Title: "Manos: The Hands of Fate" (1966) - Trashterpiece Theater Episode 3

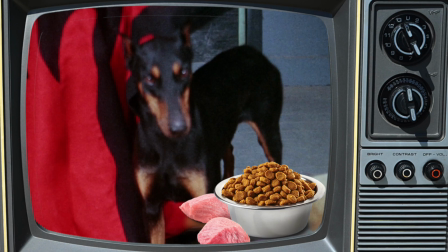12:31 Jackie Naiman Jones, who played Debbie, was given a new bicycle as a gift for being in the movie, and the master's dog got a free bag of dog food.
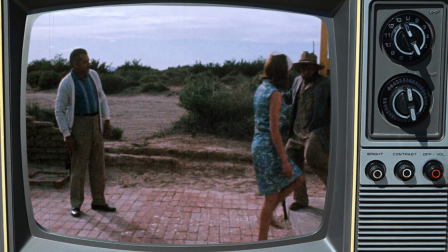12:39 That's it. None of the actors were given any paychecks.
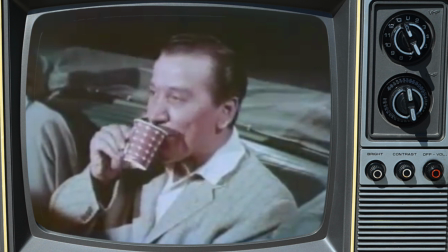12:41 Instead, Hal Warren promised each of them a cut of the proceeds from the film's theatrical run, which, as we'll come to discover, amounted to basically nothing.
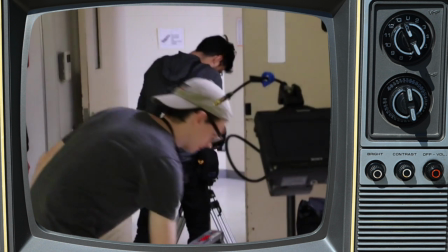12:50 Cuts were made in the equipment department, too. Renting filmmaking equipment can easily be one of the most expensive parts of an independent production.
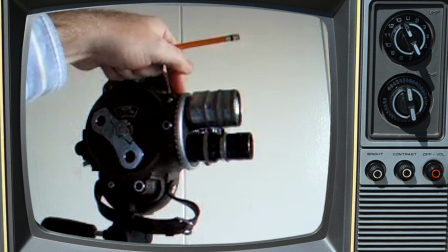12:57 Rob Guedri, the film's director of photography, shot the film with a 16mm film camera, a Bell & Howell 70DR.
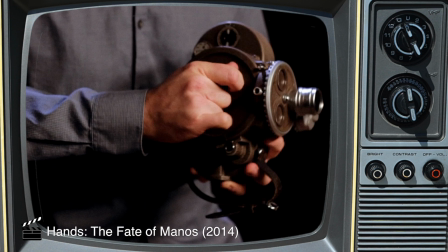13:05 This is a spring-wound camera, meaning the operator has to wind up the camera's internal motor before every shot.
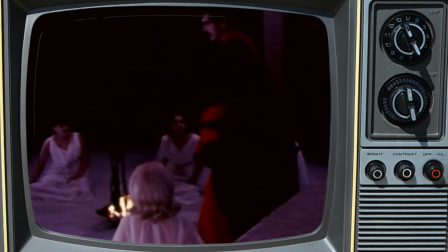13:11 Powered motors are available to allow the camera to run continuously, but the production either didn't have access to one or didn't have the money to rent it.
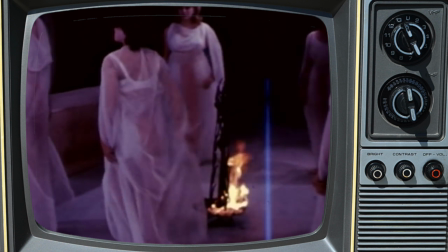13:19 That meant that the camera could run for at most 30 seconds or so without having to be wound up again. This meant takes had to be short and there wasn't much room for error.
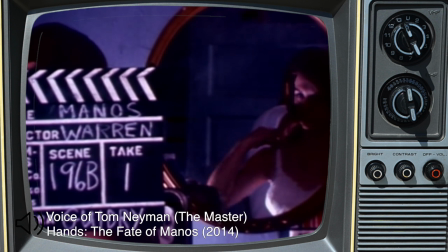13:27 They didn't have much film to work with, I remember that, and there were a lot of things that were one-shot deals,
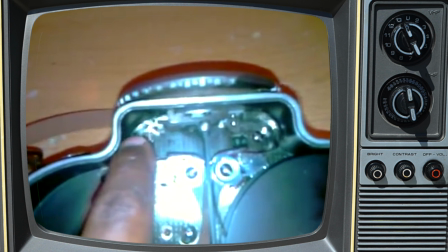13:34 you know, no repeats, no, oh, that didn't work out, let's do it, let's try again and go blah blah blah.
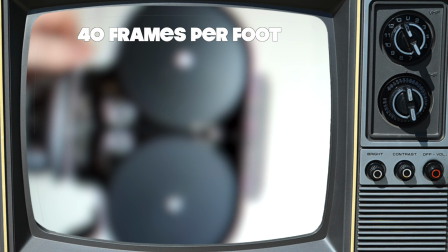13:40 In addition, a handheld camera like this one can hold a 100-foot reel of 16mm film, which,
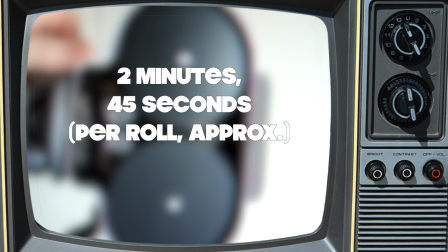13:46 let's see, 40 frames per foot times 100 feet divided by 24 frames per second, you get 2 minutes and 45 seconds of shooting per roll.
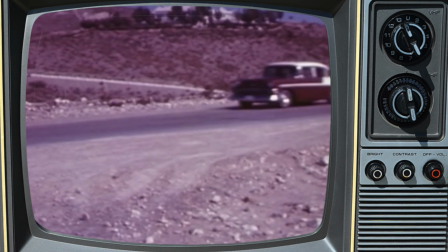13:53 Film reels would have to be changed frequently during the production, causing further delays.
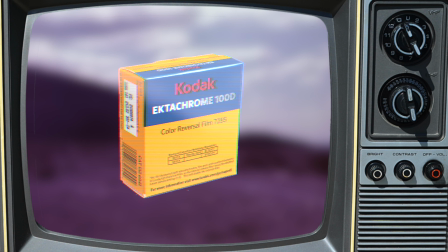13:58 Speaking of film, the entire project was shot with Ektachrome 16mm stock, which has an ASA or film speed of 25.
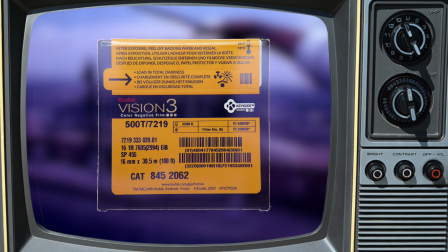14:07 ASA is the film equivalent of ISO on a digital camera. It's a numerical measure of the film's sensitivity to light.
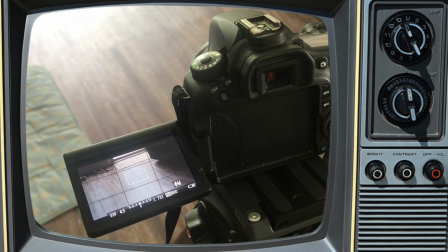14:13 The higher the number, the more sensitive the film is, and the brighter the picture will be by default.
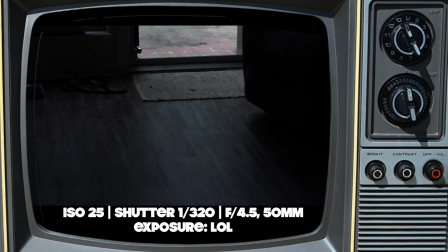14:18 To give you an idea of how ridiculously dark this is, here's some footage of my living room shot with an ISO of 800, and an ISO of 25.
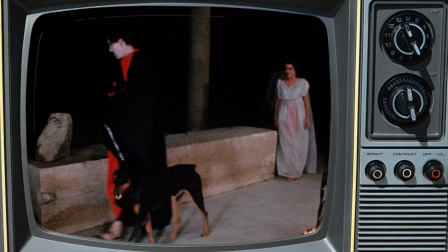14:26 This is on a bright sunny Florida day. So since ASA 25 is so stupidly dark, the production needed lots of bright light during its many nighttime scenes.
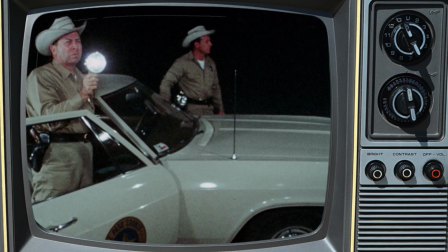14:35 Oh yeah, did I mention that all of these scenes were shot night for night because all of the actors had day jobs too?
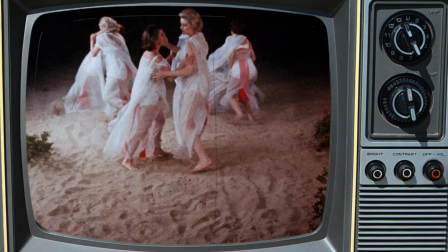14:41 These shoots frequently took place from 9pm until 4 or 5 in the morning,
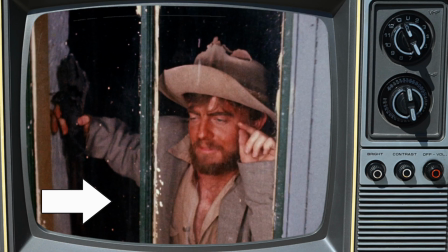14:45 and the bright light fixtures would attract hordes of moths to bother the actors, many of which can be seen in the final film.
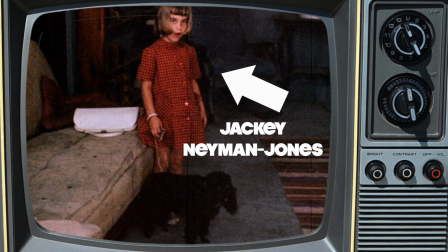14:52 Tom Naaman, who played the master and was the father of Jackie Naaman Jones, also served as the production designer for Manos.
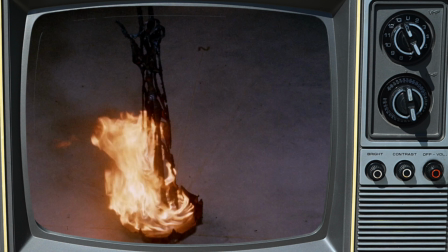14:59 In addition to being an active part of the El Paso community theater scene, Naaman was also a multimedia artist.
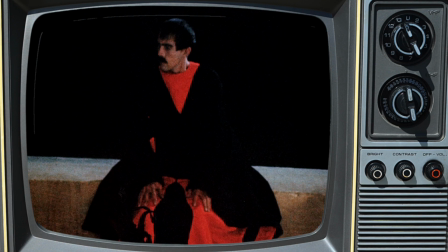15:05 The sculptures in the house and at the master's tomb are his work. According to Naaman, he was going through a hands phase during the time of production. And they wanted me to provide some visual props for it, and guess what I had mostly on hand were hands,
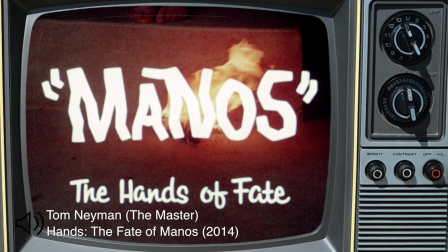15:21 and that's why all the hands ended up in it in various settings. And I said, well, why don't you call this thing Manos, the hands of fate?
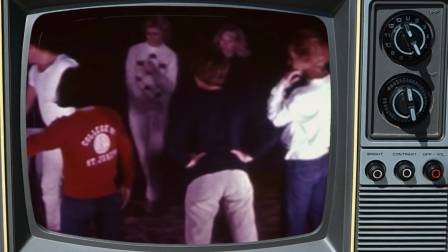15:29 The master's wives were all hired from a local modeling school, which had the unfortunate name Mannequin Manor.
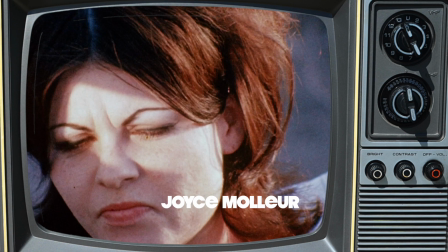15:36 One of the models, Joyce Muller, broke her foot early on in the production.
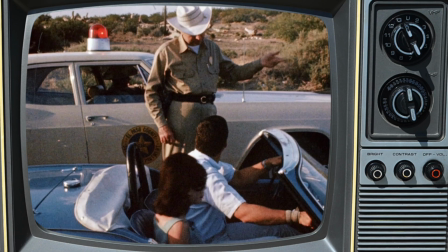15:40 Hal Warren responded by writing new scenes featuring a couple making out in a convertible so that Joyce could sit in the car without her cast being visible.
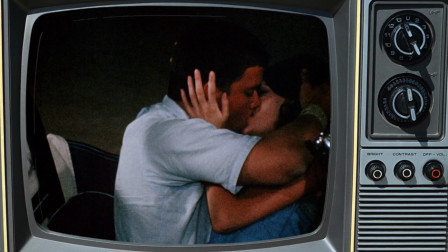15:47 This is why the convertible scenes have no bearing at all on the rest of the plot.
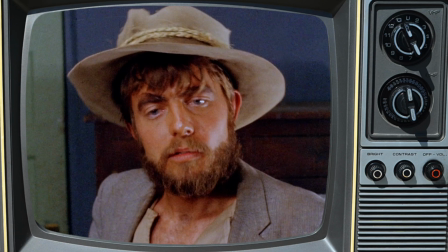15:51 John Reynolds, who played the role of Torgo, has perhaps the most tragic and strange story of them all.
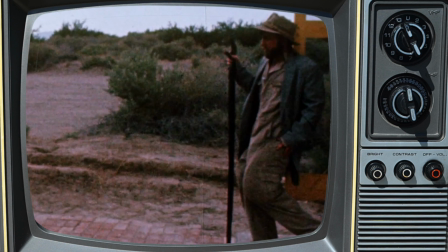15:57 Anecdotal evidence suggests that in the original screenplay, Torgo was intended to be a satyr.
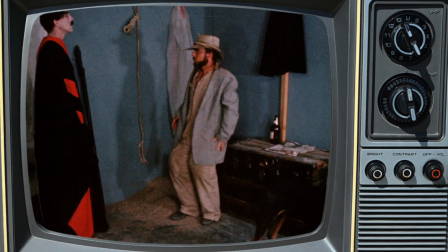16:03 He would have possessed a human top half and a goat bottom half. Tom Naiman constructed a rigging out of coat hangers and foam for Torgo's legs.
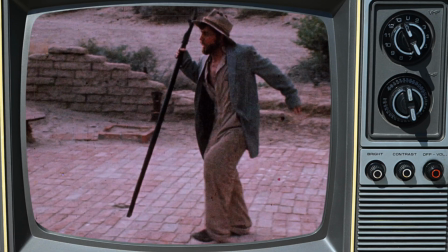16:10 The intention was to create the illusion that they were bent backwards like a goat. John Reynolds wore the rig backwards for the entire movie, and nobody once corrected him.
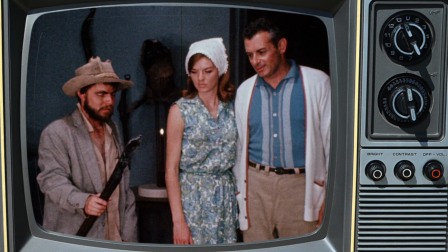16:20 The result is that Torgo appears more to have swollen knees rather than goat legs.
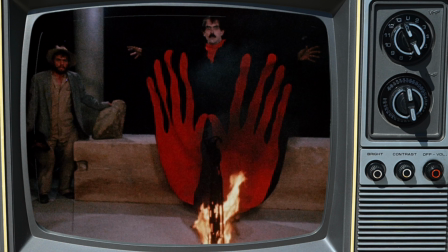16:25 A popular urban myth about the film suggests that the incorrectly worn rigging caused John Reynolds excruciating pain, which he treated with opioids.
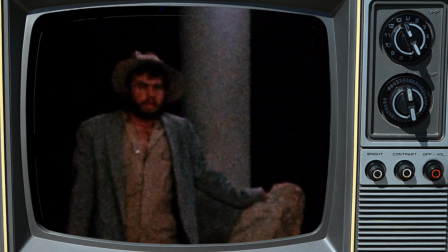16:33 The legend states that that's why he looked so messed up in the movie, because he's taken too many painkillers.
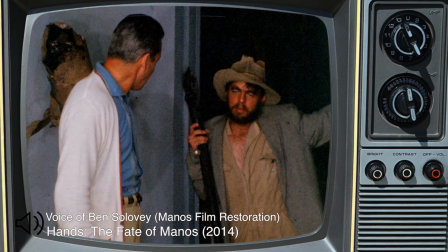16:38 Casts that were on the set say this isn't accurate.